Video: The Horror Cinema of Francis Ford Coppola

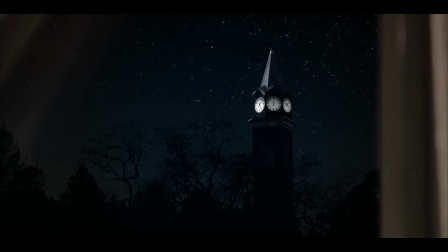1983s
We have dark forests, killings, an ominous clock tower, but it's all processed with this digital sheen.
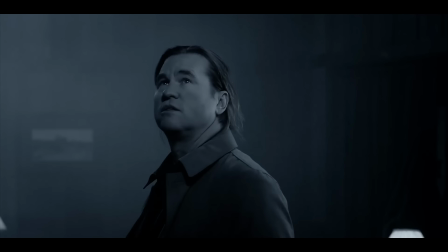1990s
The film doesn't just feel unnatural, it feels wrong. Or at least it does by the standards of a horror movie.
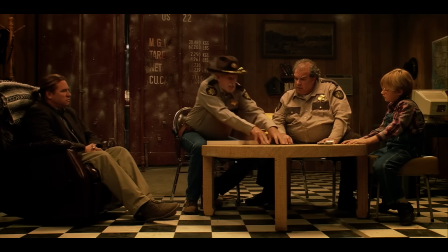1998s
This is not how a horror story about murder in a gothic setting should look. This is.
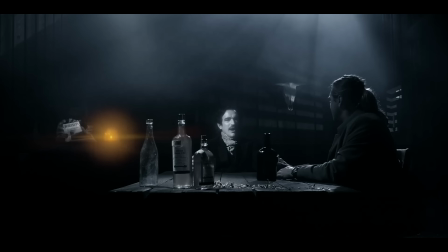2005s
But unlike On Dementia 13, the Coppola of 2011 isn't all that interested in scaring an audience anymore.
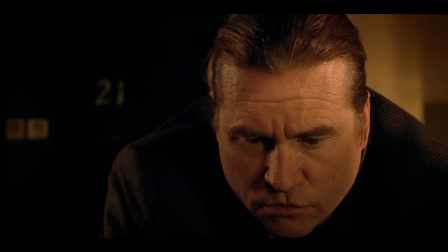2012s
And for that matter, neither is Hall.
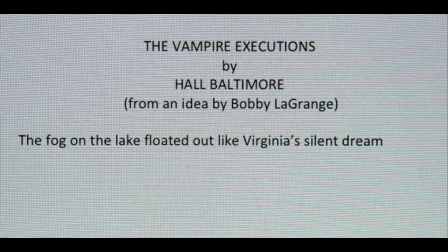2015s
His few efforts to take the violence around him and turn it into a scary story are transparently desperate and pathetic.
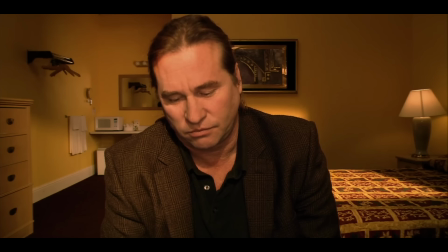2023s
He is utterly out of step with the horror. The real heart of the movie, for Hall and Coppola, is the grief over a deceased child,
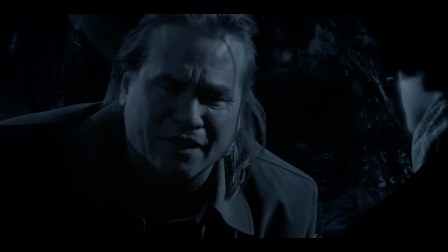2032s
and it's the confrontation with that grief, where Hall faces what happened and admits his own guilt for not being there,
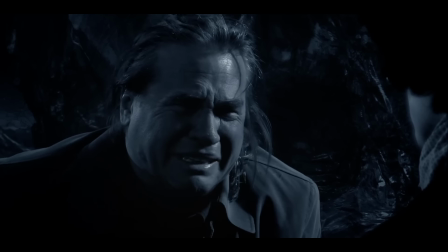2039s
that Twix comes into focus and achieves some manner of resolution. It's a moving climax to the story.
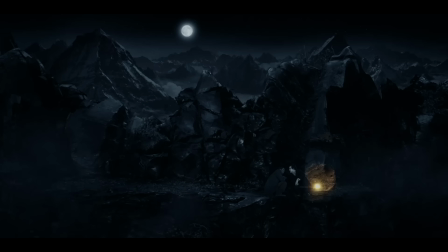2048s
Or, at least it should be. But in the original cut of the film,
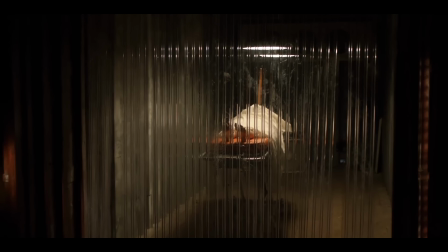2053s
Hall's confession is followed by a scene where Hall visits the mysterious corpse that has been Heldall film in the morgue, who in some shots is Hall's daughter,
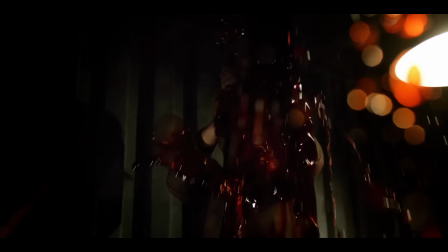2062s
and in others is V. Hall removes the stake from her chest, blood rushes everywhere, and the girl emerges as V, who attacks Hall.
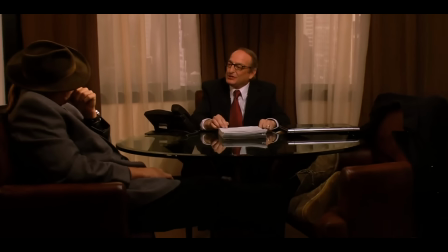2074s
Then the film suddenly smash cuts to Hall having sold a manuscript about vampires to his publisher.
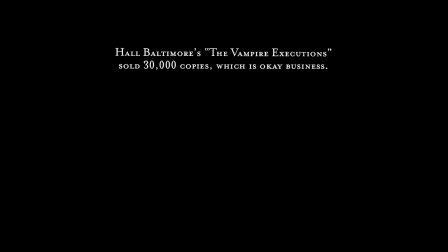2081s
Text tells us the book did okay sales-wise, and credits roll.
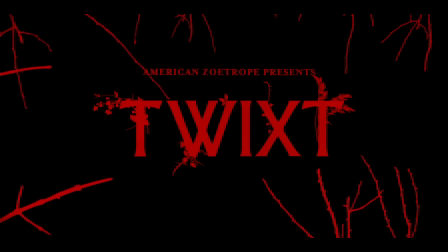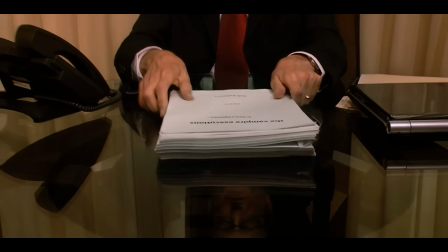2091s
It's an odd stretch of film. The most overtly horrific set piece is revealed to be a fakeout, and the preceding text reads almost like a joke.
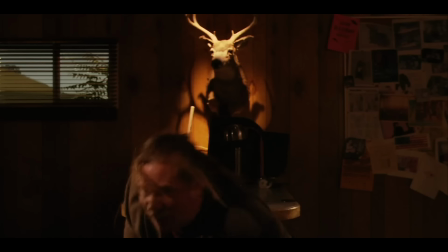2100s
It's revealing of how disinterested Twixt is in scaring an audience.
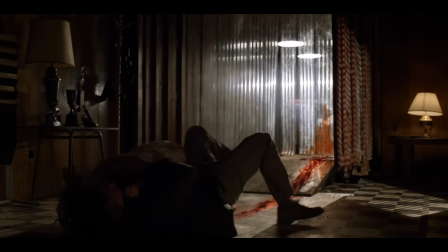2105s
Coppola will deliver a perfunctory horror set piece, drenched in blood and violence, only to immediately undercut it.
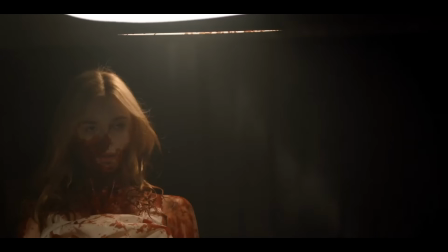2113s
But the brisk resolution and the sudden comedic shift don't just undercut the horror, they also undercut Hall's catharsis.
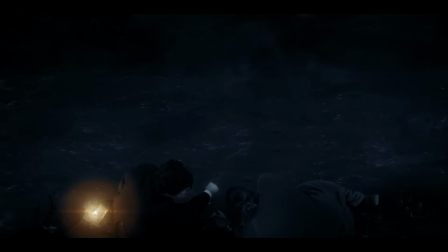2122s
You don't leave the film reflecting on loss and acceptance, you leave wondering if this whole thing was a joke.
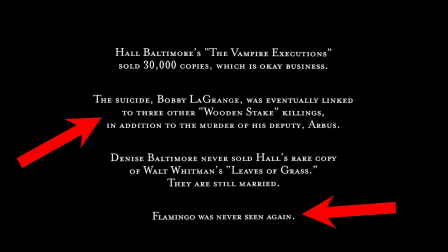2129s
It also doesn't help that the text returns to the muddled details of the murder mystery rather than the emotional clarity of Hall's arc.
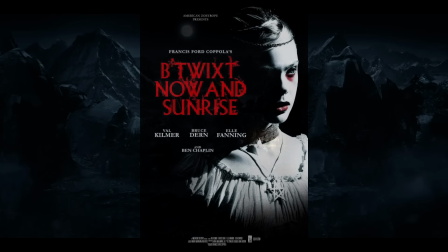2138s
I have to assume Coppola agrees, because his 2022 re-edit, Be Twixt Now and Sunrise,
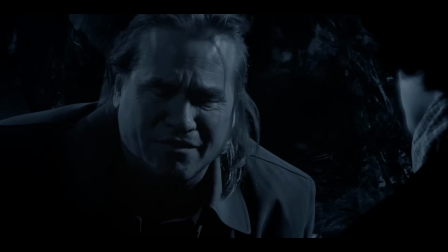2144s
moves the morgue scene far earlier, and the film now ends with Hall's confession on the cliffside.
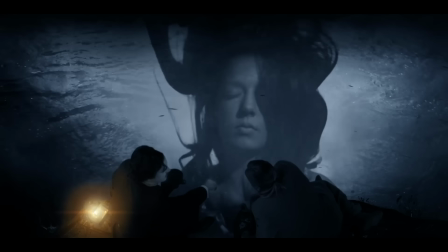2151s
It's a change that doesn't radically transform Twixt, but it does clarify its intentions.
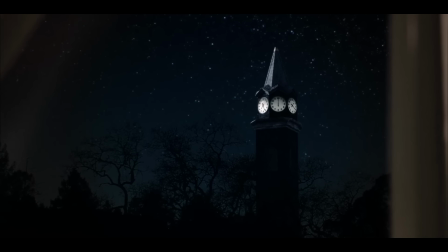2157s
As a movie which utilizes the semantics of horror, not as a device to frighten,
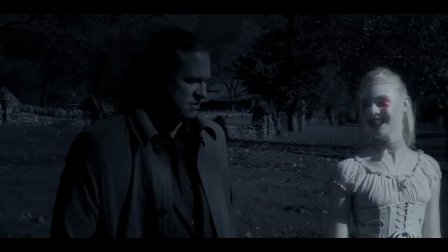2162s
but to stir intrigue in what is fundamentally a character study and an expression of Coppola's own grief.
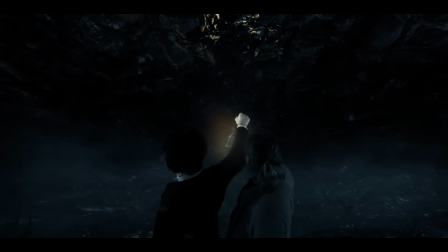2170s
And this cuts to the core of how Coppola approaches horror as a genre.
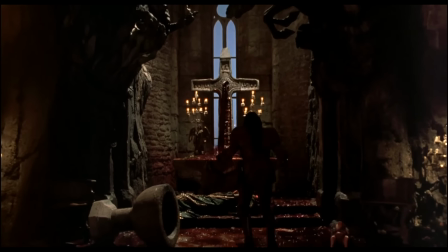2176s
In essence, the horror cinema of Francis Ford Coppola is a cinema of utility.
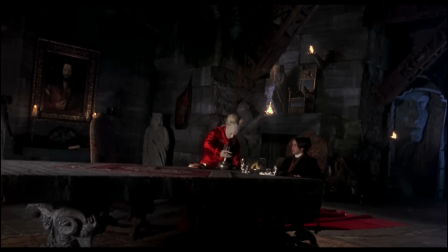2182s
Horror was useful for Francis, economically to be sure, but also as a testing ground,
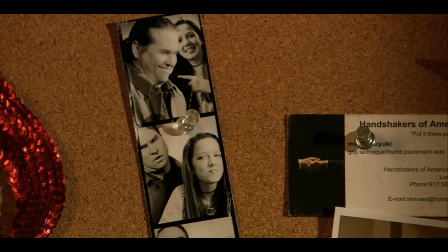2189s
as a launchpad for cinematic experimentation, and as a vessel for exploring the most painful parts of his life.
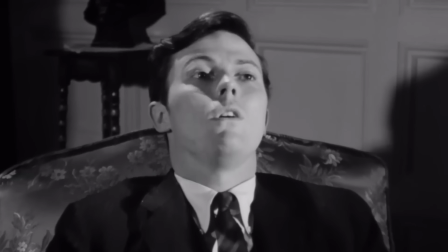2196s
That's not to say Coppola's use of horror is entirely cynical or self-serving.
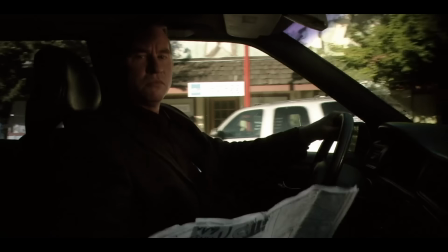2201s
There is clear love for the genre's constituent elements, but Coppola is not reverential of the genre in and of itself.
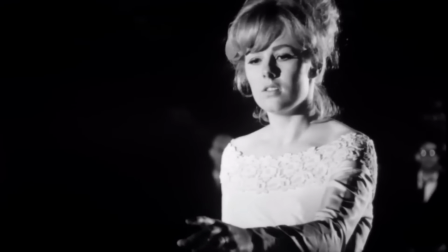2209s
He is only drawn to horror when it can most benefit him, and is otherwise uninterested.
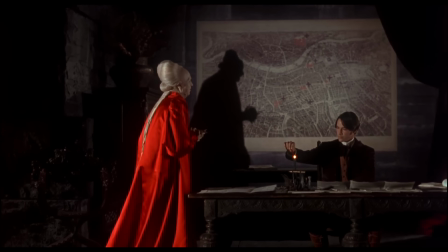2215s
And even when he is interested, he is more compelled by the aesthetics of horror than he is its intentions.
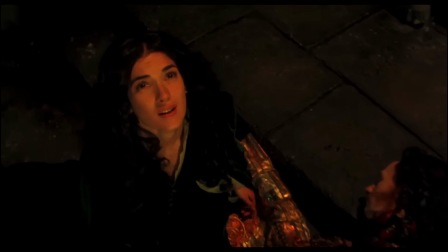2222s
It's not a coincidence that the more authority Coppola yields over these films, the less inclined they are to scare the audience.